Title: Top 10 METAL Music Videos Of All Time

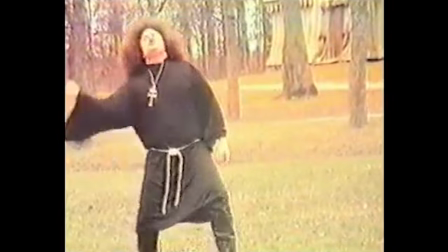4:05 What's funny about this video is that people with an undeveloped sense of humour often label it as cringe,
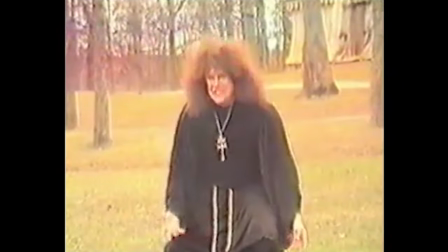4:11 but it's ridiculously evident that it was filmed in a completely tongue-in-cheek nature and entirely self-aware.
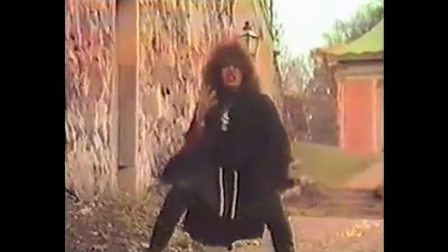4:17 There are so many things to love about this video.
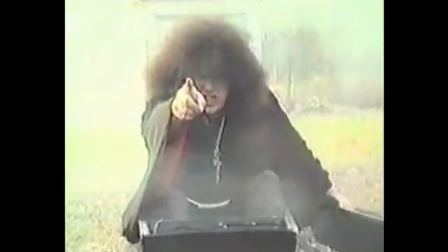4:19 The legendary opening of the vocalist bursting out of the coffin, the amazing dance that puts Michael Jackson's Thriller to shame,
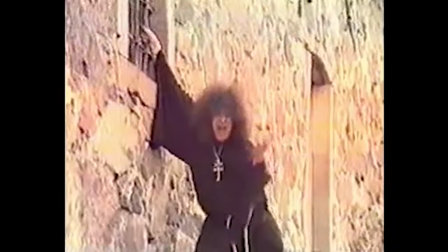4:26 the hilarious bystander shots, the unnecessarily dramatic performances.
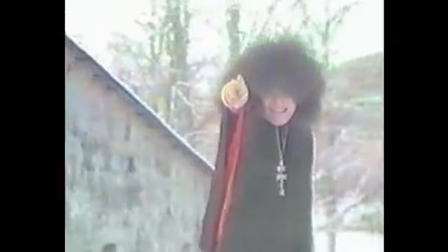4:31 I love it all! The absolutely disgusting film quality and extremely DIY aesthetic definitely adds to the charm of the video too.
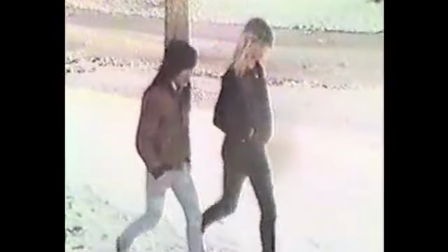4:38 I think if a band tried to do something similar today with modern technology, it just wouldn't have that same effect.
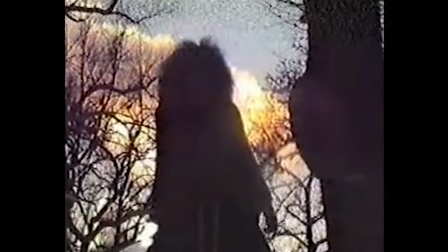4:44 But that being said, Messiah's delivery is certainly the star of this video and is what makes it so memorable.
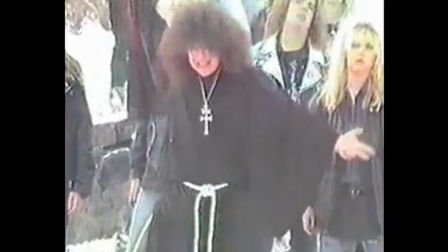4:49 If he didn't put as much conviction into his performance as he did, then yes, I guess the result may have been cringy and laughable for the wrong reasons. So
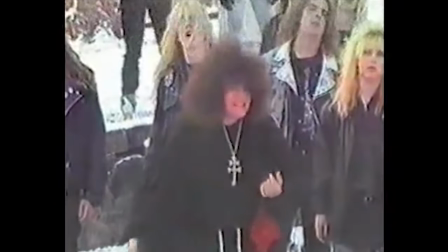4:56 it just goes to show that Candlemass's Bewitched is living proof that you can produce a truly legendary video on a non-existent budget.
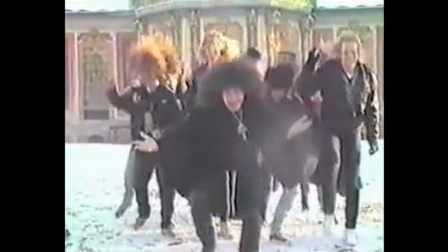5:04 All you need is a personality as big as Messiah's hair.
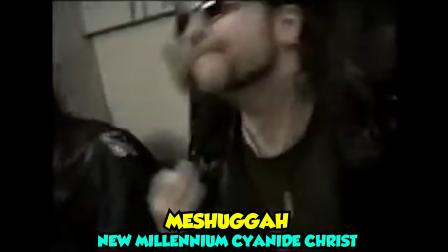5:09 So the other pick for this category wasn't such an easy one to make, as there were a couple of other hot contenders.
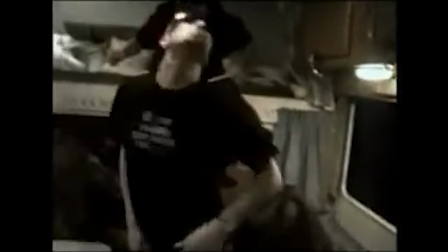5:15 But in the end, I feel that the video for Meshuggah's New Millennium Cyanide Christ is the deserving winner.
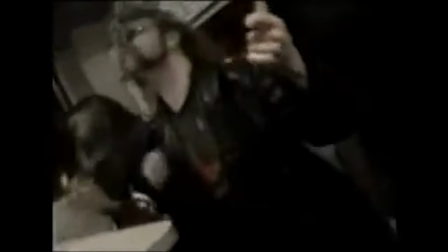5:22 There's not really much to talk about with this video, as it's literally just the band air guitaring along to the song on their tour bus.
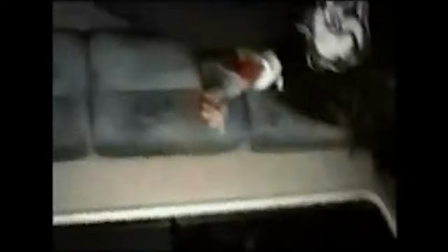5:29 But, as with the Candlemass video, the band does it with enough conviction and panache to make it a strangely compelling watch,
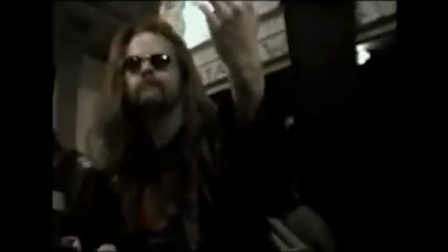5:36 especially the vocalist who's giving as much energy as he would do on stage while screaming into a goddamn pencil.
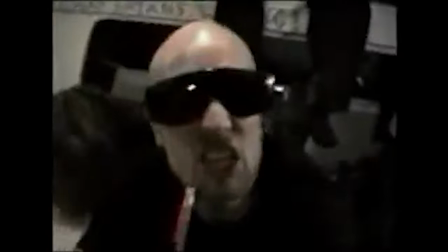5:42 What's more, it's actually surprisingly well filmed and edited, considering the confines of what they were working with on the set there.
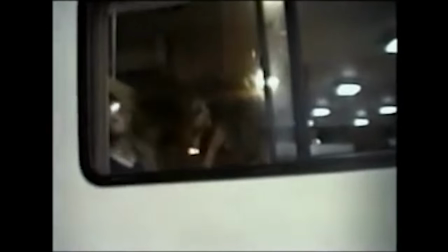5:48 I especially love the opening shot looking into the bus. It always cracks me up.
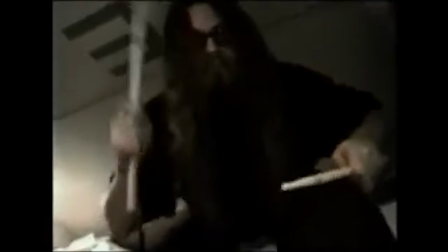5:53 I think another thing that makes it such an entertaining watch is the contrast between how
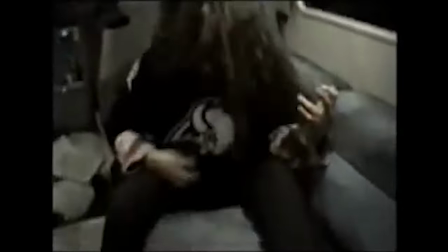5:58 ridiculously complicated the music is and how simplistic the video is. Oh, and the shades, of course.
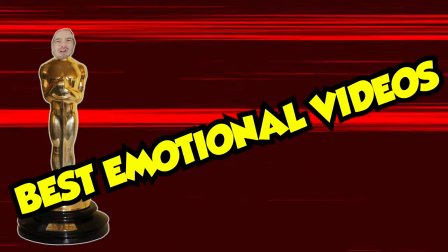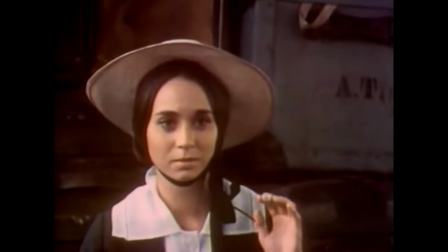6:10 Probably the most famous music video in this entire list, Metallica's One has gone down in history as one of metal's greatest and most poignant videos.
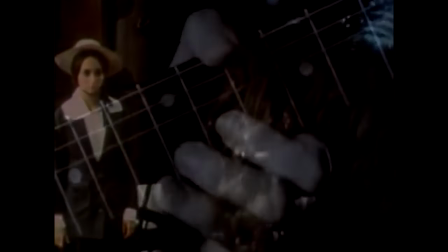6:17 Pretty impressive when you consider it was the first music video the band released thus far in their career.
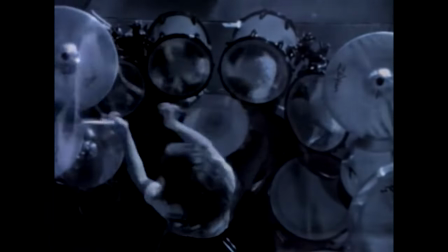6:23 It's deadly simple in concept, predominantly featuring the band playing through the song in an empty warehouse with dramatic lighting and ceiling fans.
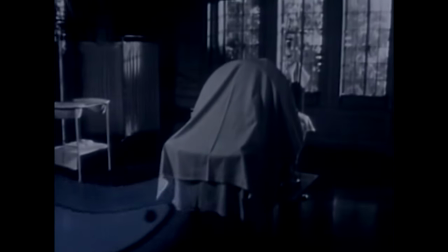6:31 What makes the video especially effective, however, is the use of movie clips spliced into the performance, reinforcing the grim narrative being told.
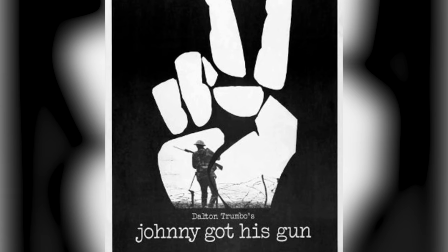6:39 The clips come from the 1971 film Johnny Got His Gun, which has a very similar theme to the song's lyrics,
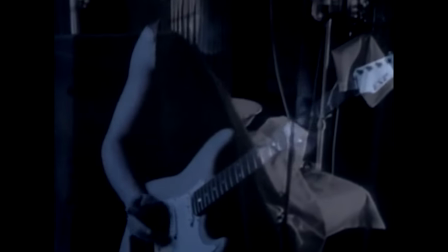6:45 telling the story of a soldier who loses all of his limbs, eyes, ears,
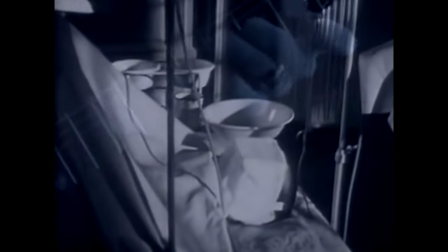6:50 mouth, and nose in battle, rendering him a prisoner in his own body. And you thought you were having a bad day?
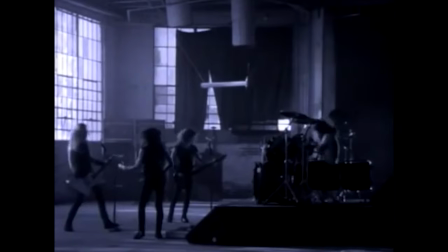6:56 Jeez!
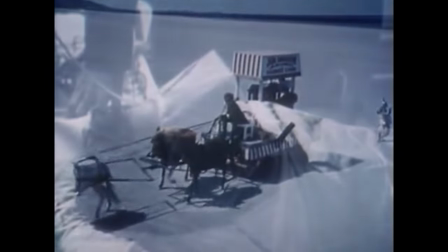6:57 The way the music and narrative gradually build up together throughout the video is perfect, right up until the heartbreaking climax where the soldier's begging for death!
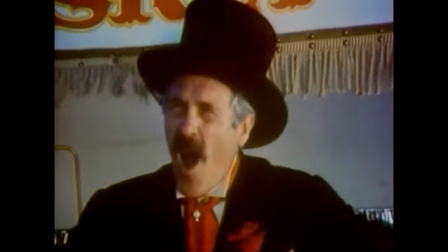7:06 Despite Johnny Got His Gun being 50 years old now,
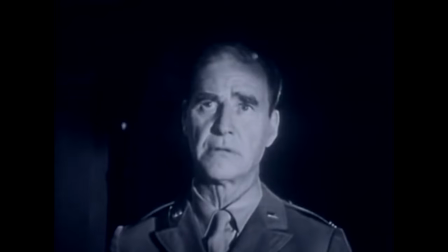7:09 the visuals of the maimed soldier are still incredibly harrowing and really add an extra layer of emotional gravity to the song's lyrics.
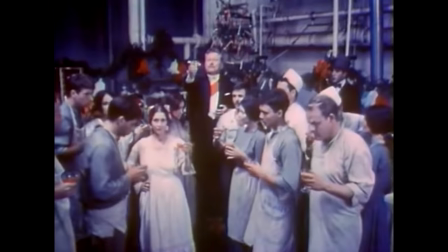7:16 The most haunting scene, though, in my opinion, is right at the end,
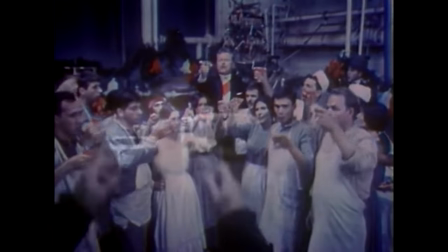7:20 where a group of workers are giving what I presume is some sort of festive toast, and the singing fades into a shot of the soldier in his bed,
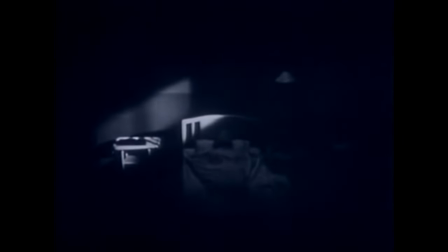7:27 doomed to be trapped in his body for the rest of his life.
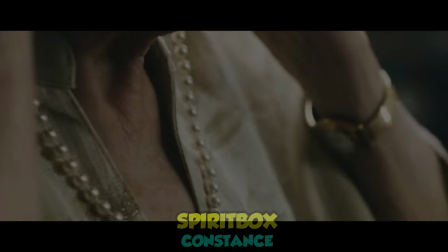7:35 Now, from one of the oldest videos on the list to the newest, there was no doubt in my mind that Constance by Spirit Box would take this spot.
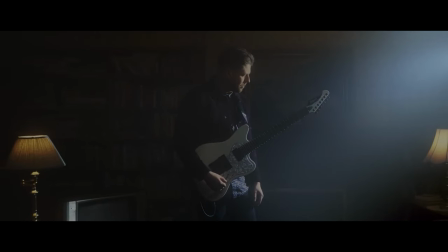7:43 Spirit Box are a textbook example of how to run a band in the current year.
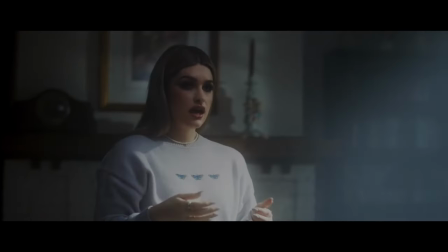7:47 They recognize how absolutely integral music videos are in the age of YouTube, and how a good one can really help carry a song above and beyond.
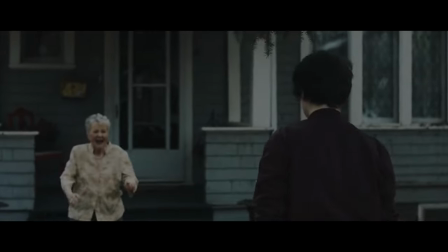7:55 What I like about Spirit Box is that their music actually makes you feel something, which,
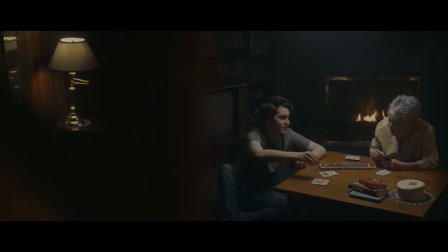8:00 let's be honest, is pretty rare in the sterile, overpopulated world of modern metalcore.
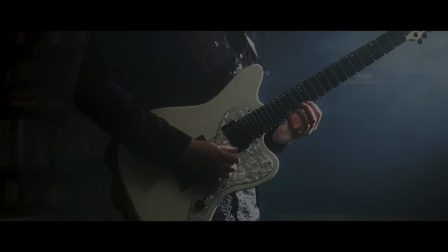8:05 Now, this music video turns up the emotion dial to 11, portraying a family struggling with what I assume is the onset of dementia in the grandmother figure.